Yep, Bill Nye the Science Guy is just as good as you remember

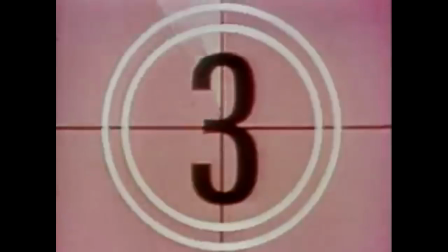Energy is cool.
Visually, the show has a retrofuturism aesthetic going on, especially the Nye Lab set, and the recycling and remixing of old archive footage is something I actually dig quite a bit.
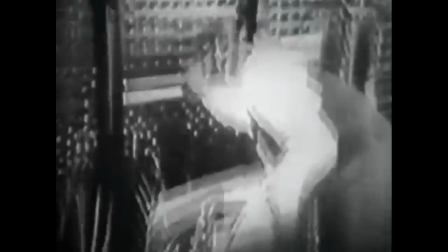It's a nice reminder of how far we've come. The lightning-fast TV static segues, colorful graphics cards,
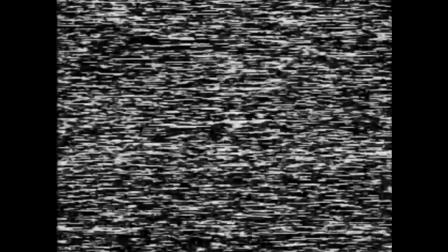and radical 90s music cues tie together the various different segments pretty effectively given how disjointed they would
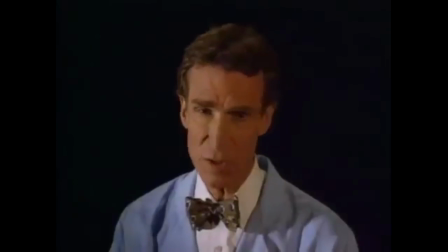seem on their own. But no proper discussion of the style of Bill Nye the Science Guy would be complete without a mention of its theme song.
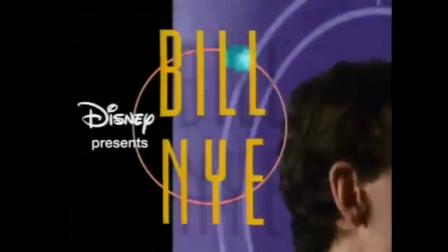Bill Nye the Science Guy!
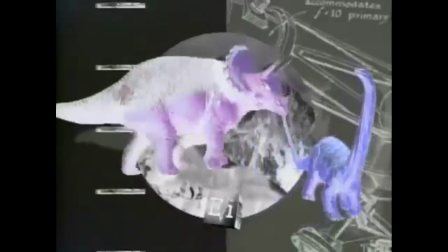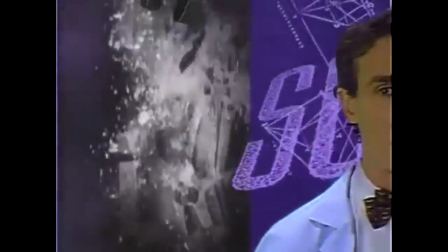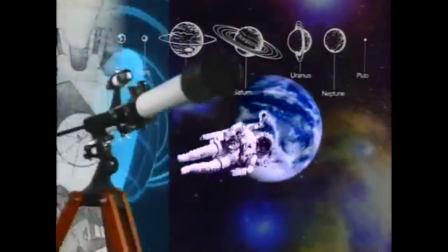Equal parts goofy and radical, this song was written purposefully to break the mold of traditional theme songs, which you can read about in this neat interview with the original composer.
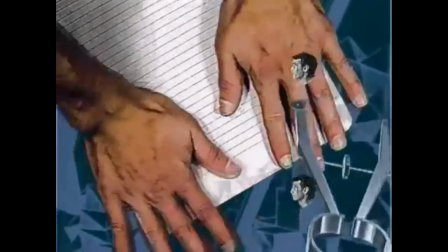It almost begs to be quoted, given the age range it was aimed for, which is a pretty genius way to self-promote, kids literally chanting the name of your show's lead.
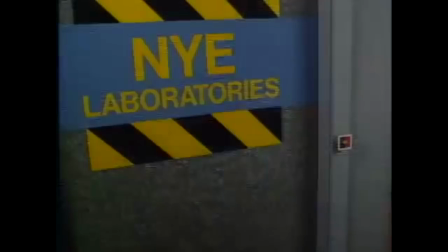Fun fact, apparently the guys who yell Bill, Bill, Bill the whole time were actually rappers who happened to be in the studio that day.
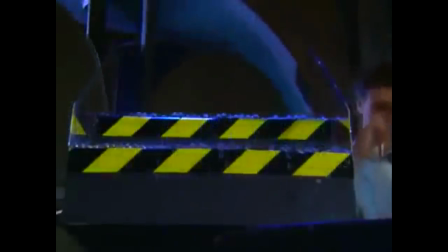So with engaging delivery covered, it's time to move on to the academic elements. First I discuss style, now I'm exploring the substance.
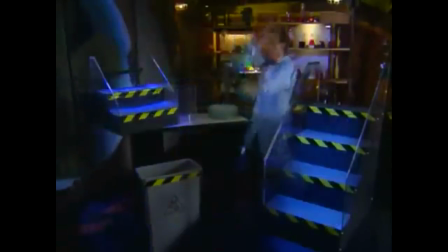While writing this script, I watched approximately 35 episodes, or about a third of the entire series, with at minimum 5 episodes from each of the 5 seasons.
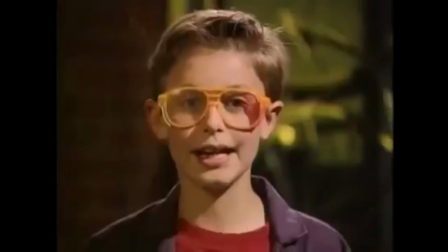Just to verify the quality over the course of the show's run. There's very little that noticeably changed over the course of the series, though, beyond the age of the child actors and how fancy the places they got to tour were, so I won't dwell on that point too much.
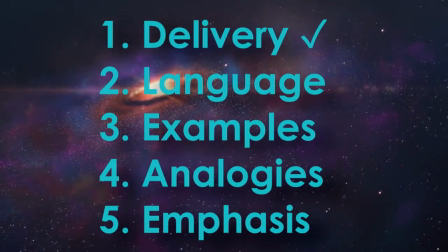Let's take another quick look at that list I made earlier. So how can I explain the 4 remaining items to you in the most efficient manner? the part where I get super gross and meta on you and
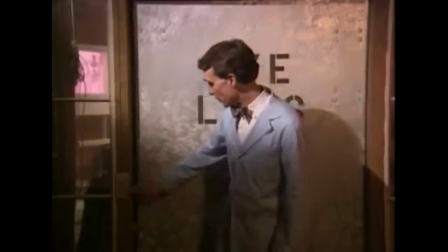do it by showing you an example of a Bill Nye clip where each of the four teaching tools are all used simultaneously to deliver This is
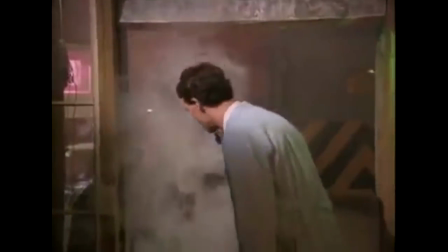the a fantastic opening scene on the concept of electricity. Bill starts off with a question.
Anyway, what is electricity?
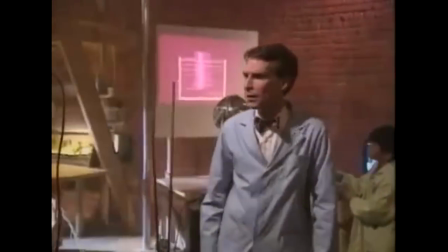I mean, where does it come from? Is it just sitting in the wall waiting for us to use it?
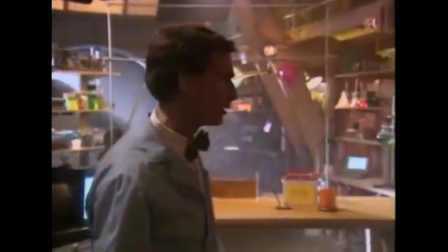Or is it constantly spilling out of sockets and we don't notice it? And how can something so powerful be invisible?
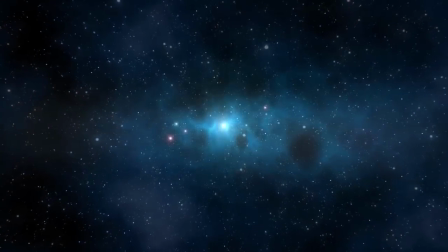There's our setup. To answer this, we have four steps. Step one, introducing some key terms.
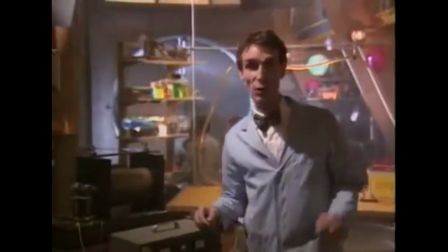Well, electricity is the flow of tiny particles called electrons.
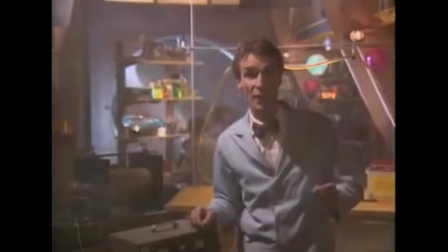And they're not just smaller than atoms, they're actually part of atoms.
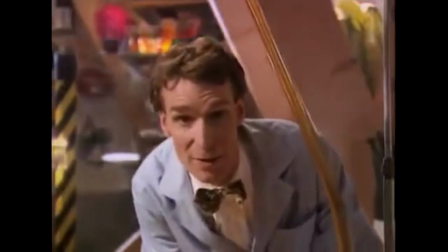Electrons, the small charged particles that move around to make up electricity, and circuits, the closed paths that electricity flows around.
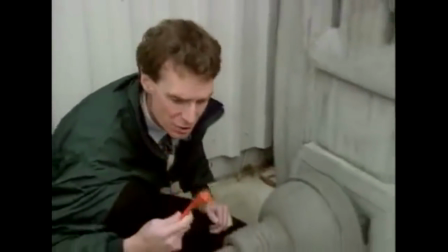Flow is another slightly less technical term introduced here that is important nonetheless because it implies movement.
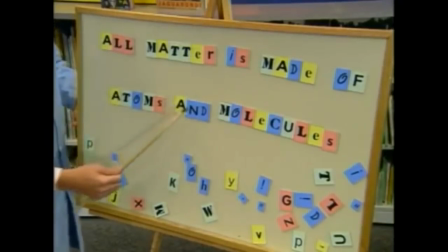That's the language. Well-defined, carefully selected vocabulary to define a concept as precisely as possible using words.
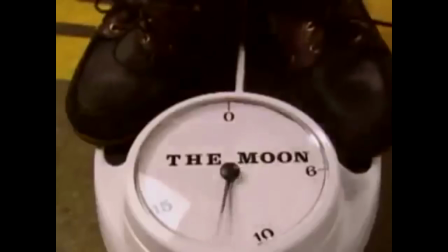The difference between mass and weight may be negligible in casual conversation, but they're very different concepts in physics.
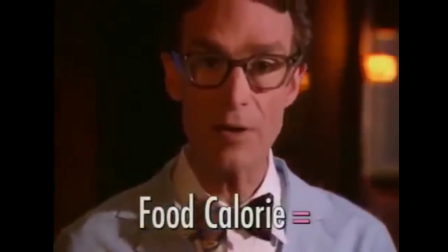Being deliberate with word choices when teaching a lesson is key to avoiding any sort of ambiguity or misunderstanding on the part of the student.
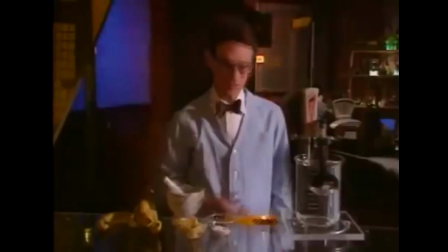The Science Guy scripts are by and large well-written in this respect and make a point of defining the meaning and origin of critical terms.
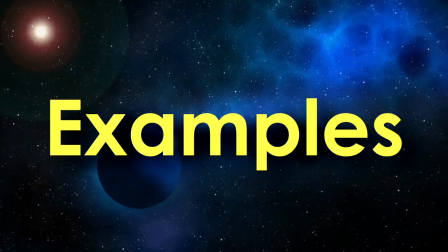Step 2, show off a concrete physical example. In this case, a small battery-powered circuit with a light bulb.
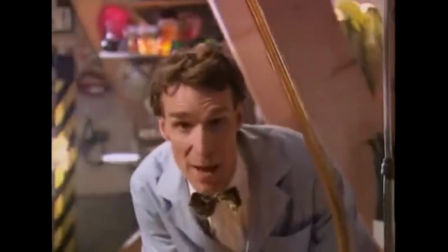Take a look at this. It's our battery-powered electrical circuit of science.
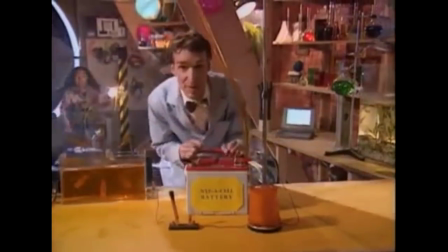We're gonna run this big light with this big battery. Watch. Attention, Nye Lab.
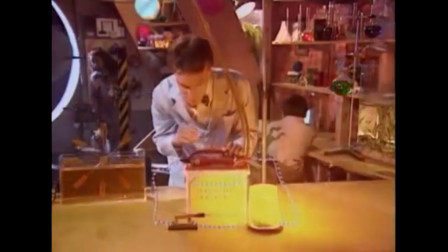See, right now, electrons can flow from this side of the battery, through this wire,
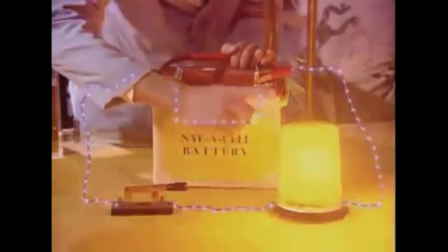through the switch, through this wire, into the light, and back to this side of the battery.
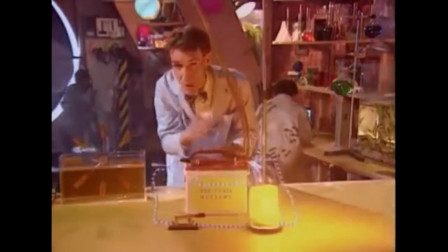They're flowing in a closed path. What scientists call an electrical circuit.
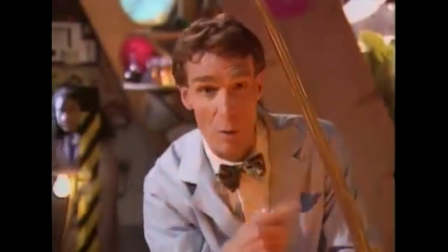Instantly recognizable, clear and to the point, extremely applicable. Note the use of graphics to highlight the invisible flow of electrons.
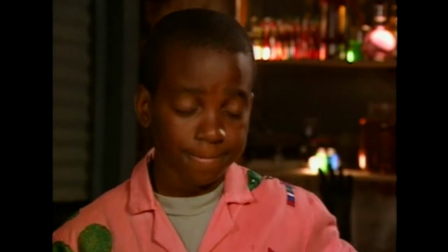Examples make up a significant portion of Bill's show. Whether it be a try this at home experiment, an interview with a seasoned professional, or even a tour of a world-class laboratory, it's critical that the viewer see these concepts in action.
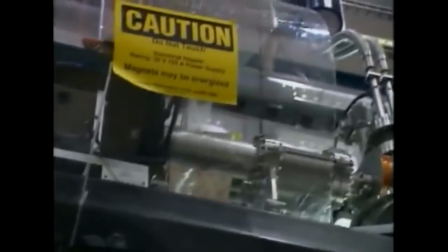Maybe they'll suddenly make a logical connection because they recognize something they see in everyday life, or maybe they just don't see the relevance of a lesson until they see it being put to productive use.
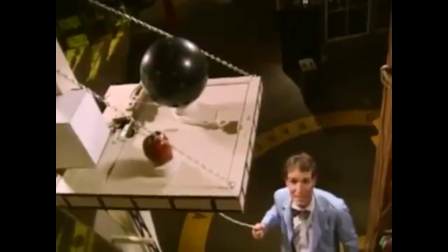Sometimes it's as simple as seeing is believing, because a lot of science on paper sounds unintuitive until you realize that, no, heavier objects don't actually fall faster than lighter ones.
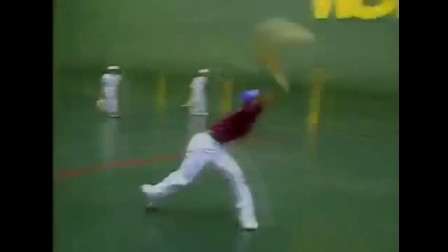One of the coolest parts of science is finally getting to see those equations you've been solving in action.
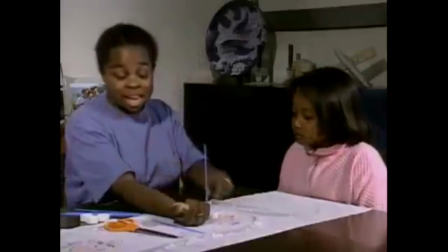And catapults, explosions, or even just a simple experiment involving eggs and bottle caps can really cement your understanding in ways that lines on paper can't.
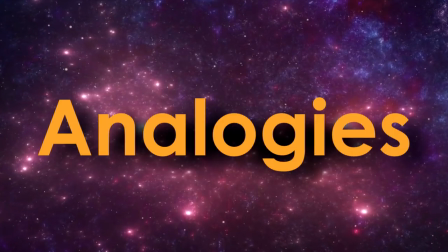Next, step 3. Still not sure what's going on? Do you maybe need something that's not quite an example, but a demonstration of a similar concept?
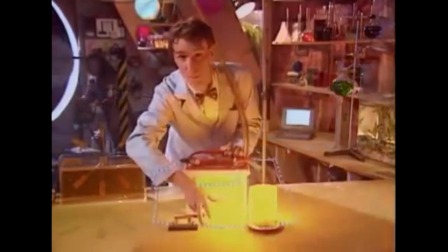Here's another type of analogous circuit, but this time with flowing water as opposed to charged particles, and your arm as the battery, or power source.